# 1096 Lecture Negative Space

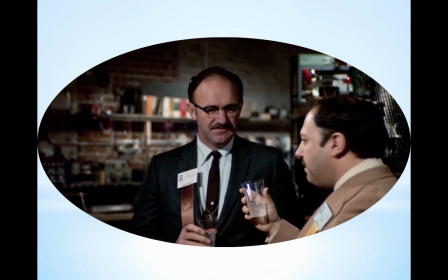(12:29)
He might be taller, so there's a dominance here. But as we've moved him in, because we've broken that convention, it feels like this person is a little imposed upon by Gene. So by getting rid of the negative space, we give a claustrophobic feeling to the shot.
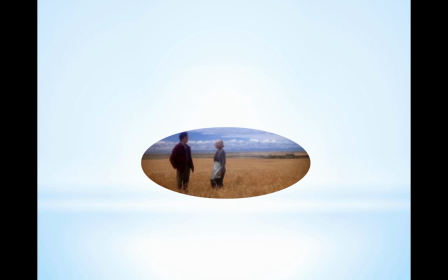(12:45)
And here, here's a shot that I really couldn't capture off the web for you. if it's Superman shot. But I think it's very clear. It's like an Andrew Wyeth painting where we see the stretch of farmland and the house in the distance.
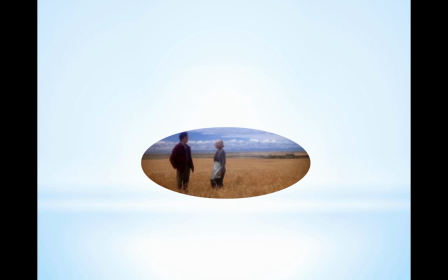(13:01)
And then we have, of course, our figures down towards us and the horizon line. They're kind of dominating the horizon line because we put the horizon line way in the distance. But they're towards us. But the negative space that leads back to the farmhouse and having them here closer towards us,
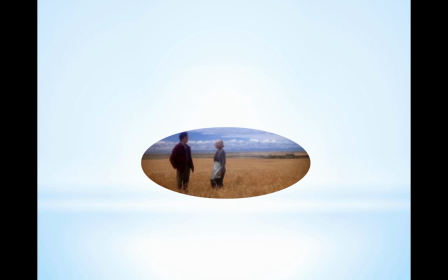(13:19)
it gives us a feeling where they're not really secure in their environment in the sense that the house is almost too far off. It's where they want to be. It beckons. But they're too far off. So we anticipate something about to occur.
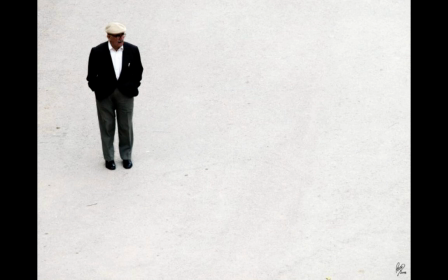(13:36)
And finally, here's a great shot. Here, negative space, upper left third. this man retired elderly doesn't matter because the space
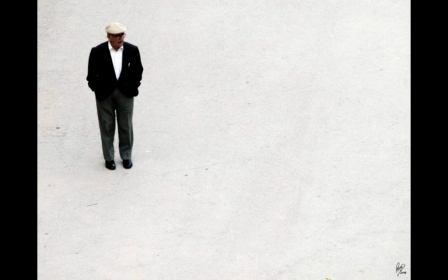(13:52)
is situated such that he is looking off to the to the right here and he's nobody we know he's no hero no great you know magic figure or or you
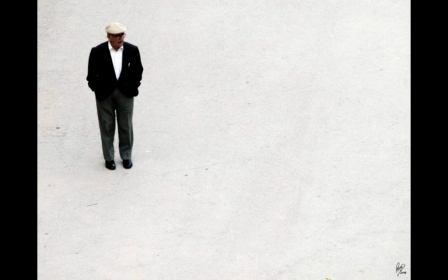(14:06)
know spider-man or superman or anybody like that no action figure but still we figure that this huge emptiness is imposing upon him, and he makes himself just utterly fascinating because he's in the upper third,
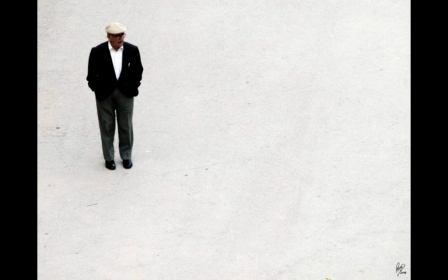(14:24)
in this open space, something's got to happen. Something will occur. Anything walks in that space, it's going to be interesting. And that's what's the magic of negative spaces. If you allow your frame to balance the negative space correctly without too much busyness, without too much clutter,
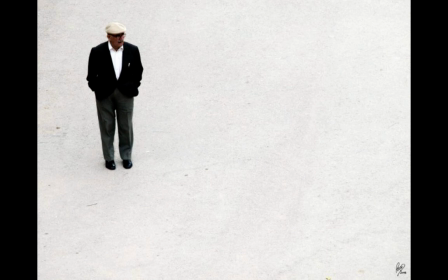(14:44)
you can increase the suspense and the surprise just by us anticipating something to fill it.